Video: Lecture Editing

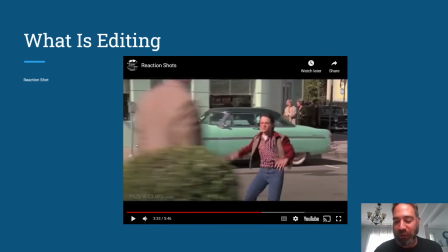840s
cool story the guy who played biff tom wilson he was one of my teachers when i went to screenwriting school out in LA he looks the same too which is crazy okay we can see um by removing those reaction shots that first scene is just flat right there's nothing to it we have nothing to
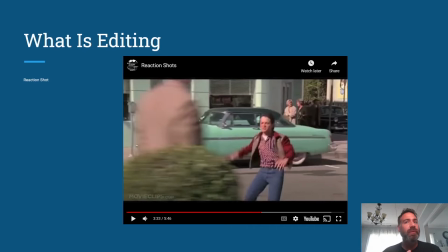860s
um kind of clue us in it's a turns it into a rather clunky scene but we want to know these main characters how are they reacting because it gives it a lot more of an emotional depth as to what's going on i think it's one of those things too that's sort
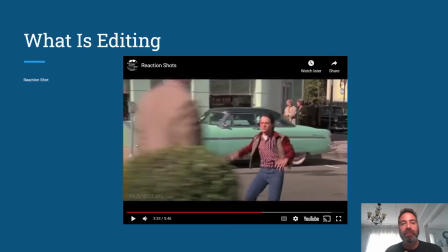876s
of like i'm trying to consider when i first started editing when i first started shooting you almost might think of reaction shots as being unnecessary like why do i need so like that scene there's a fight of course
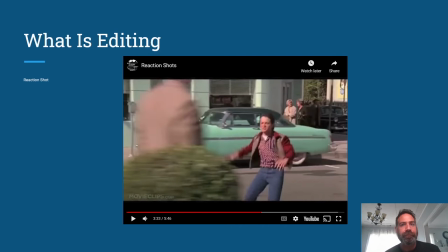894s
your audience is going to react in a certain way but just remember a story is all about going on a journey with a character or characters and we identify with them we align with them so their reaction shots are very
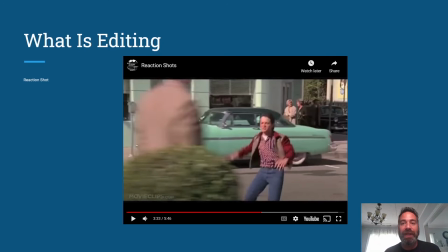910s
powerful and we get to understand them more and we get to go on a much deeper and richer journey with them by knowing how they feel at a given time so those reaction shots are actually quite powerful um
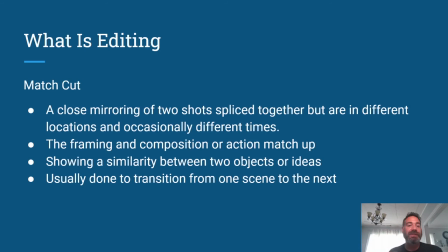927s
a match cut again if you just watch those things you that that example video you you know what these are but um match cuts are very i think um important too and don't overuse them they're a nice spice on your on
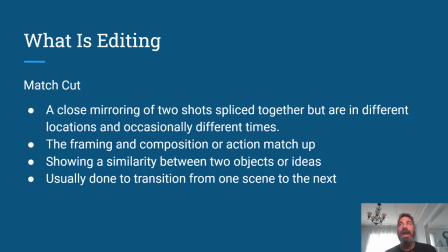944s
the totality of your edit um and it's i think one of those things that's got to be done by design and to help you kind of further your story in a much deeper way a
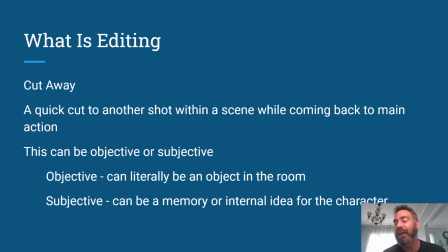960s
cutaway again these are important to get if you ever think you want to shoot a scene in one shot if you're ever like i'm gonna do this all in one get cutaways get cutaways of some kind because um
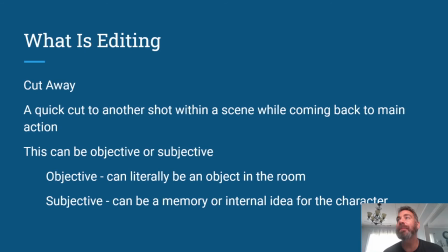976s
what happens or what can happen i've seen this happen a lot is if we think of your shot as um the space between my hands and we break it down into two part a part b
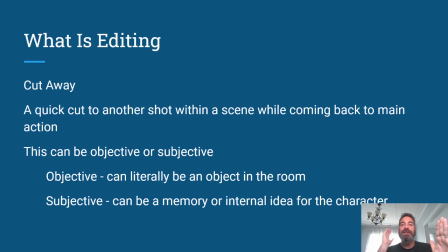993s
inevitably there'll be something like you'll say oh the the start of of a is good in take one but i like i like b in take two how do i get those two together a cutaway now i can make it seem like one seamless shot um spielberg uses
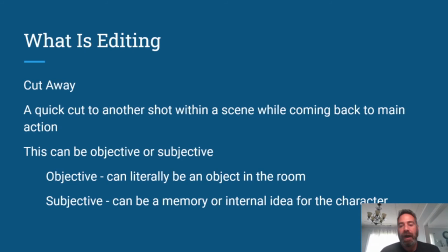1012s
one shot all the time it's very hard to do i've only ever like intentionally gone in and said i'm just using one take or i want this all in one shot